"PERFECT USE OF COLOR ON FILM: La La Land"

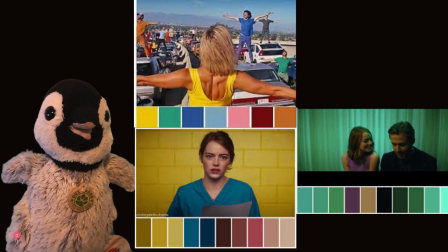251s
And then the third picture we have is the scene in which they sing A City Full of Stars. This is one of my favorite scenes in the entire movie. This is probably the most emotional scene that's not the ending.
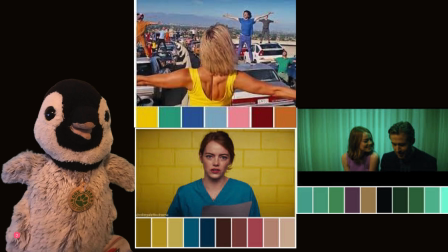271s
I'm not going to spoil that. But here we have our two characters in a bright green back in a vibrant green background with plenty of shades of green as shown. Down below we have Ryan Gosling dressed in black and Emma Stone dressed in a purple dress.
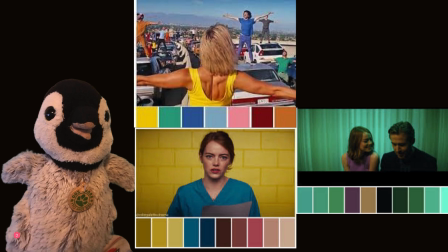291s
So this also is a part of my point is their emotional distance since Ryan Gosling wears more neutral colors, versus Emma Stone, who wears more bright, vibrant colors, where she has all this hope and optimism,
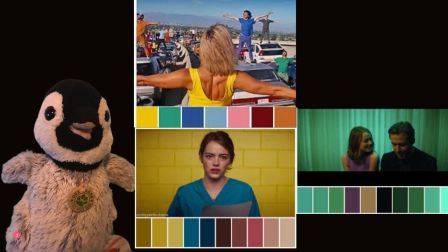310s
and he has more pessimism. He is focused on the art, versus she is more focused on the spectacle of it.
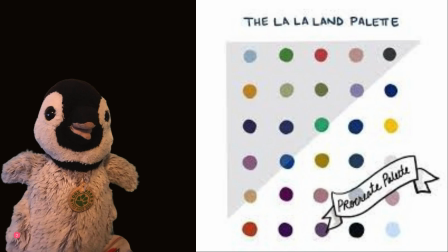323s
And before we get to the main meat of the video, I just wanted to show how amazing this color palette was and how different it is. You can see how many different beautiful colors there are on that screen.
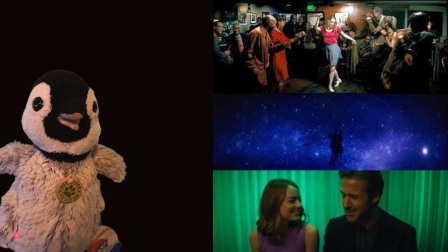339s
I also want to show how color builds up their relationship. Three of the most crucial scenes in their relationship are all shrouded in a particular kind of color. Orange is the scene in which they're in the jazz club, and this is a beautiful piece of camera work where it keeps panning between Ryan Gosling playing the piano and Emma Stone dancing.
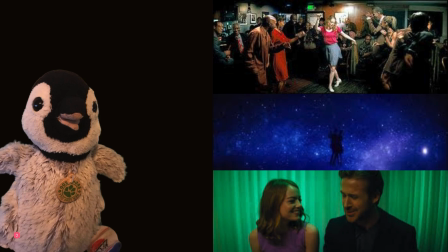359s
That scene is shrouded in orange. The scene in which they dance at the observatory, which is shrouded in blue, one of the more romantic scenes, but it's topped by the scene at the bottom.
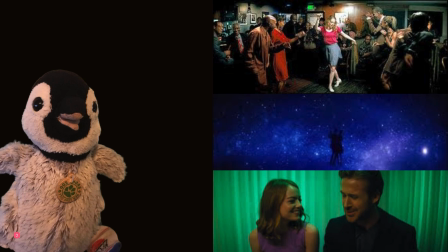374s
They're seeing of a city full of stars, which is completely shrouded in green. This is the love song of the film.
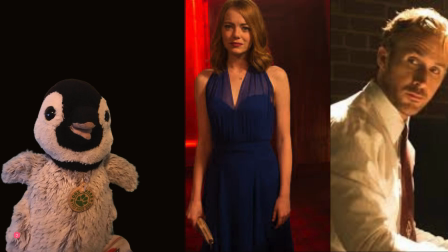386s
Now we talk about how color is used to contrast our two main characters. Ryan Gosling's character throughout the entire movie wears a lot of neutrals. Even in his more colorful scenes, they are more reserved.
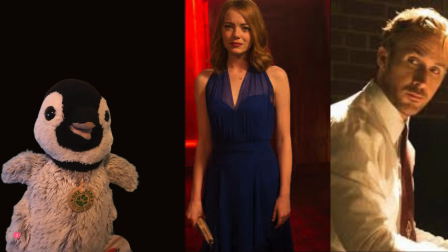406s
I mean, you can see in the picture on the right, this is probably one of his more colorful scenes. It has a tint of orange, but it's not very that bright, especially compared to the picture to its left of Emma Stone in a bright blue dress
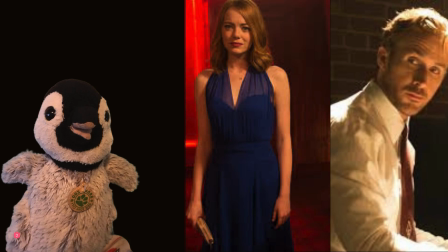424s
against a vibrant red background. This main point is to show how they differentiate, which basically becomes the biggest problem in for these two characters in the plot is he's very pessimistic and nostalgic.
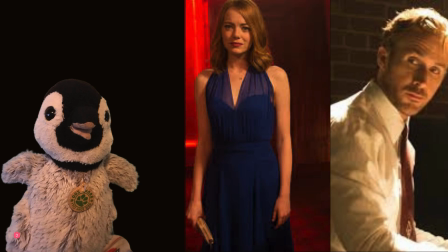442s
He holds on to the past, versus she's very optimistic about the future. This leads me into my second point, the pool party sequence,
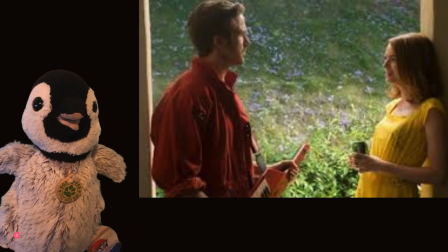456s
in which we see Ryan Gosling in probably his most colorful outfit throughout the entire film, which contrasts against Emma Stone's yellow outfit, which brings into one of my points about primary colors, about how they are so very different.
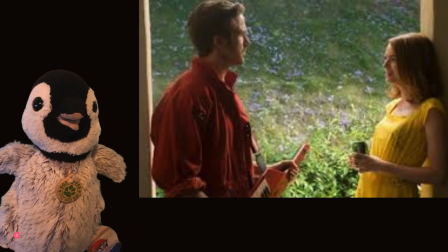473s
The pool party scene happens pretty early in the plot, but it does leave a lasting impact, especially when we get to like the last 30 minutes of the film per se,
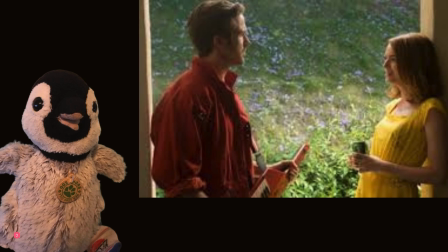489s
when their two differences really do start to clash a lot.